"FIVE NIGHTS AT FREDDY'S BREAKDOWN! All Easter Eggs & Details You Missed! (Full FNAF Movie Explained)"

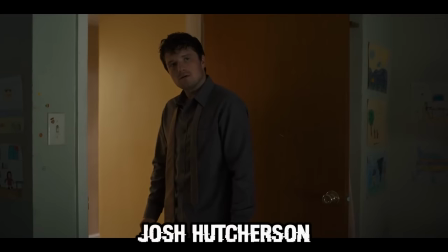(8:07)
Mike, played by Josh Hutcherson, goes and gets Abby, played by Piper Rubio,
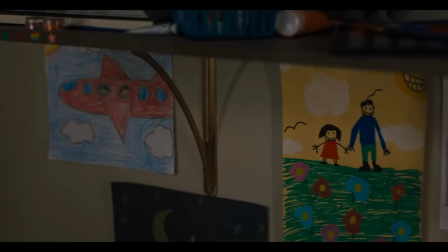(8:11)
who draws a lot of pictures of her and Mike, including one inside of a red airplane, which is a nod to Garrett,
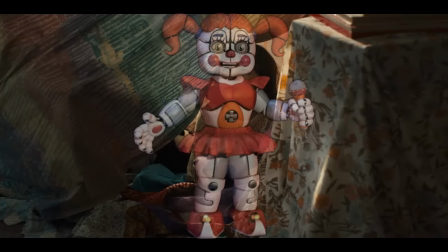(8:18)
who played with a toy red airplane. Abby's name is of course an anagram for baby, the animatronic who is possessed by her game timeline counterpart, Elizabeth.
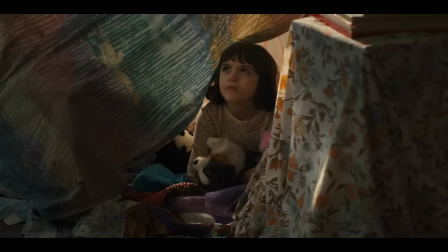(8:27)
Some smaller details in this room are that there seems to be a dent in Abby's door.
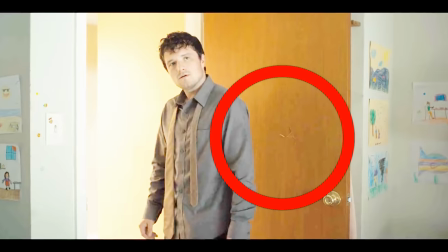(8:31)
I don't know if this means anything, after all it could have just been an accident by the set designers, but it's there.
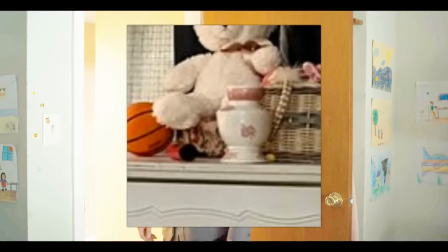(8:37)
There's also an urn in her room, and interestingly enough, a picture of rabbits above her bed.
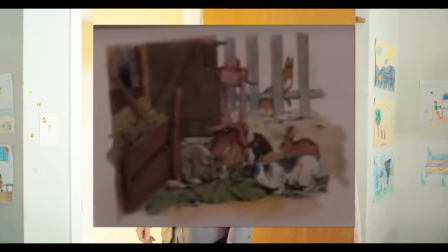(8:42)
Could this mean that there's a further connection to Afton that we don't know about yet? Mike then travels to a mall where he works as security.
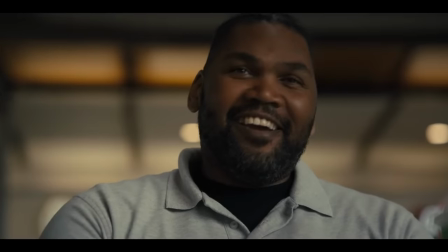(8:49)
He talks to his friend and co-security guard, note the same attire, Jeremiah, played by Thaddeus Crane.
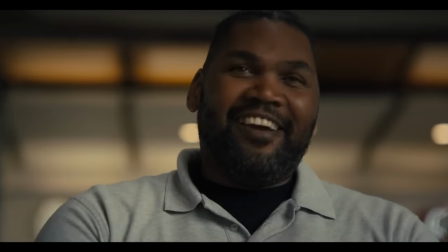(8:55)
The name Jeremiah most likely being a reference to FNAF 2's night guard Jeremy Fitzgerald.
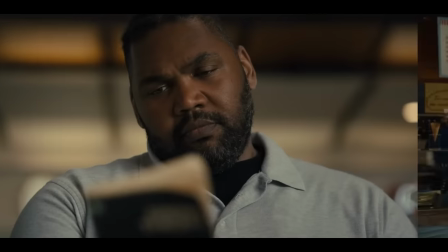(9:00)
The two discuss the specific dream theory, and he then goes to get ice cream from Cindy,
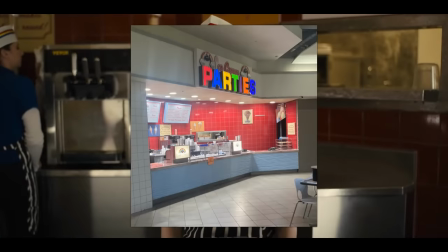(9:05)
played by Julia Belanova, at ice cream parties, which actually shows Chica's magic rainbow in full.
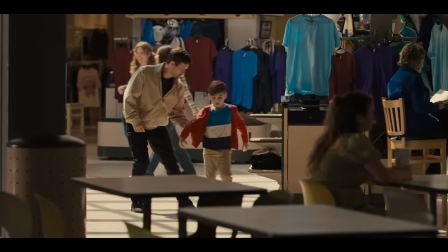(9:12)
But before getting the ice cream, he notices an afraid young boy, played by Xander Matteo, who gets seemingly taken by a stranger.
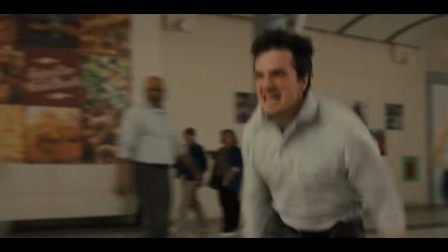(9:19)
This immediately triggers Mike's past trauma, and he rushes and then tackles the stranger, punching him over and over.
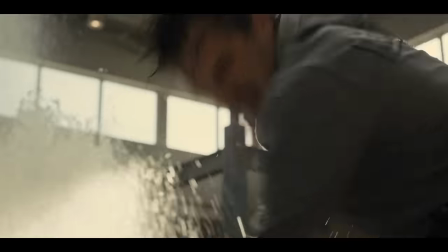(9:27)
And this turns out to actually be the father of the child.
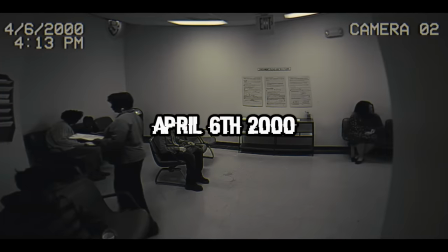(9:30)
We then cut away to security footage that dates April 6, 2000, once again confirming that this movie does not take place in the game timeline at all,
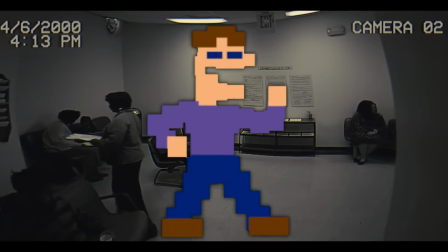(9:38)
and is its own separate thing, as Mike working at the FNAF 1 location happens around 1993.
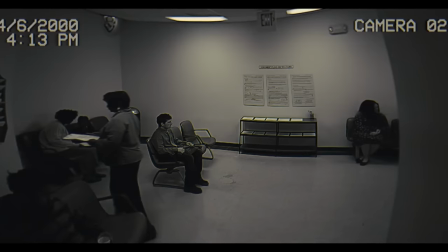(9:44)
And he only stays there for about a week. This also goes along with the date for a food registration certificate for Freddy's that dates it back to
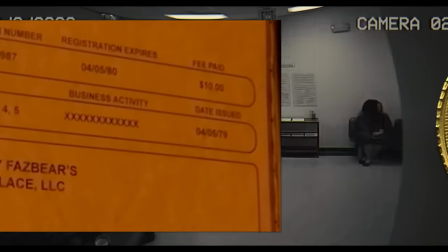(9:53)
1979, which would be close to its opening, unlike how Freddy's only opens past 1983 in the games.
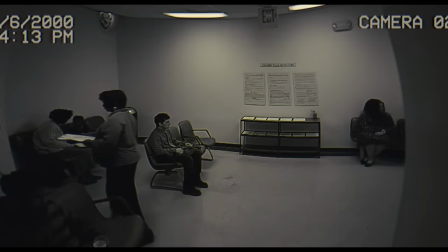(10:00)
Also, April 6th was the date that the filming for the FNAF movie supposedly ended,
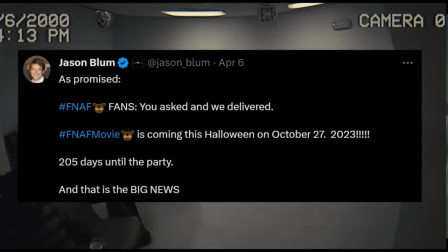(10:05)
and the same day that we got the release date for the movie, which, speaking of, a social worker, played by Victoria Pettenud,
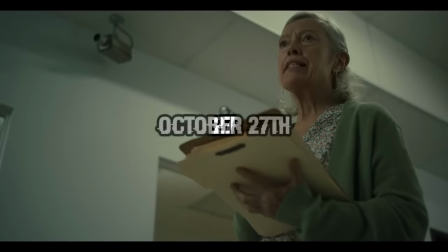(10:11)
calls for Mike's number 27, which could genuinely be a nod to the date of the movie's release, October 27th, considering the previous Easter egg.
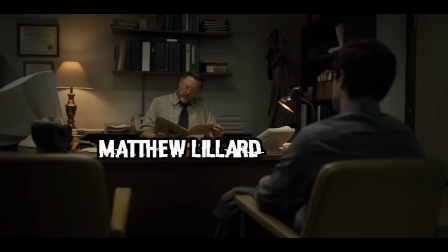(10:20)
Mike talks to career counselor Steve Raglan, played by Matthew Lillard, who has a participation award hanging in his office,
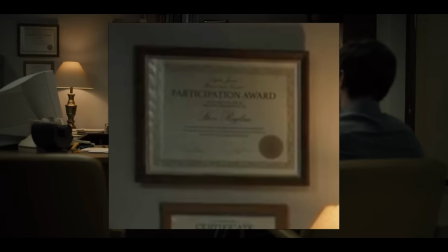(10:27)
which I do want to point out because in the trailer breakdown, I thought that it was a degree of some kind,
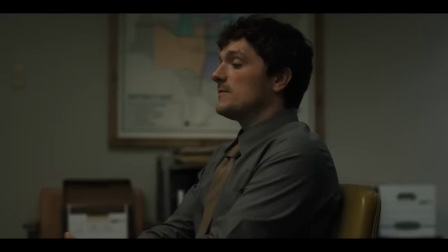(10:32)
but no, it's just for participation. The clothing Mike and Steve are wearing foreshadows the reveals at the end of the film.
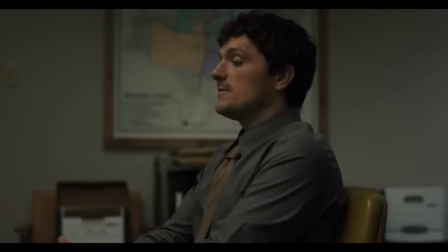(10:38)
Mike, wearing dark clothing with a bright tie, is the protagonist, while Steve, wearing light clothing with a dark tie,
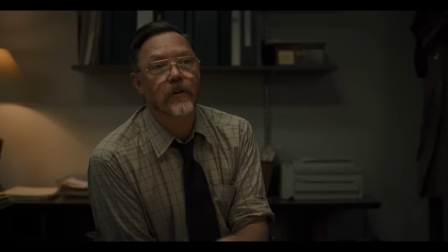(10:45)
is the antagonist, both showing the progression of these characters and how they're presented at this very moment.
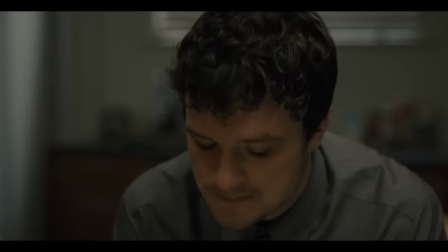(10:50)
Mike beating up someone the scene earlier, starting dark, but becomes the hero of the story, ending bright,
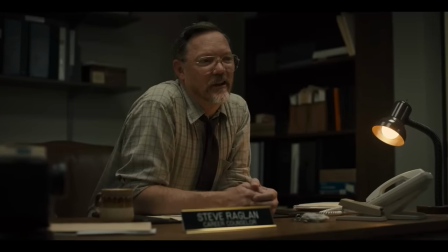(10:56)
while Steve starts as a simple career counselor, starting bright, but ends up being the main villain of the story as William Afton,
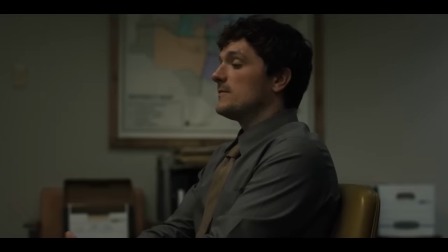(11:03)
ending dark. In the background, there's a map on his wall of Oklahoma City. Is this where the FNAF movie takes place?
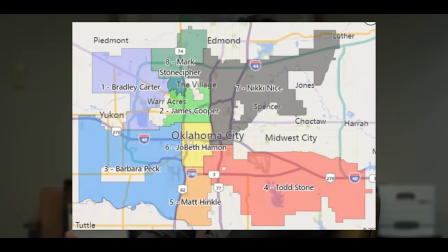(11:09)
I personally disagree for reasons I'll get into later that has more evidence.
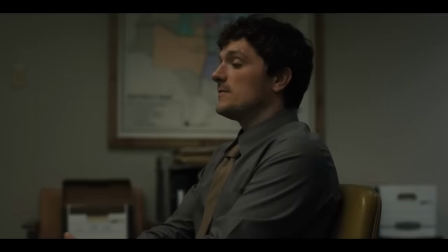(11:13)
As a random map hanging on someone's office wall who we know is lying about who he really is,
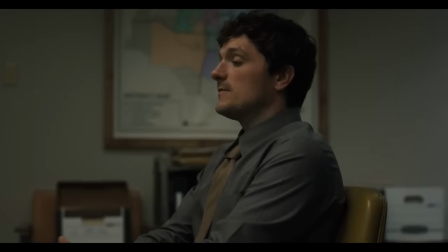(11:18)
might not mean that that's literally where they are and could possibly be either where Steve Raglan came from or something. It could take place here, but again, I'll get into later why I don't think this is the true location.
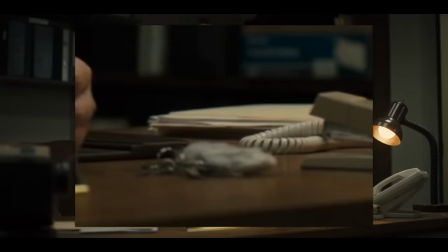(11:30)
On Steve's desk, there's also keys with a rabbit's foot on it, another nod to Springbonnie, Steve's secret.
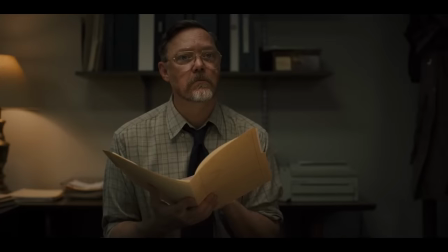(11:36)
Interestingly, when announcing Mike's last name Schmidt, Steve freezes up.
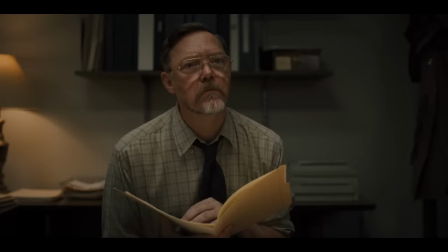(11:40)
He studies Mike for a second, almost like he knows his last name and is wondering if it's actually the same Mike Schmidt that he seemingly knows,
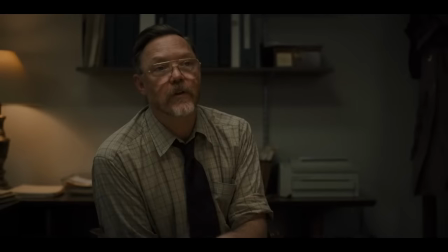(11:48)
and once realizing that it is, he immediately switches the conversation and asks Mike if he wants coffee, never finishing Mike's last name.
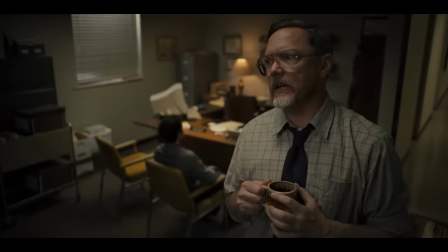(11:56)
He then begins his strategy and quickly says that Mike's options are very limited, and then gleefully suggests working at Freddy's.
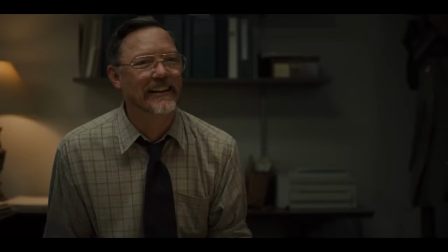(12:03)
This all might suggest, to me at least, that Mike is actually an Afton after all,
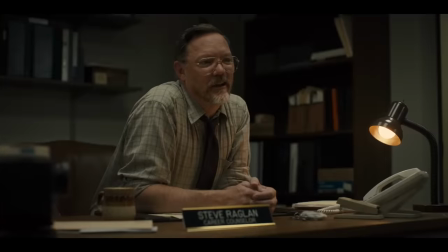(12:09)
and something happened way earlier in the past between William and the Schmidt parents to cause them to gain custody of Michael.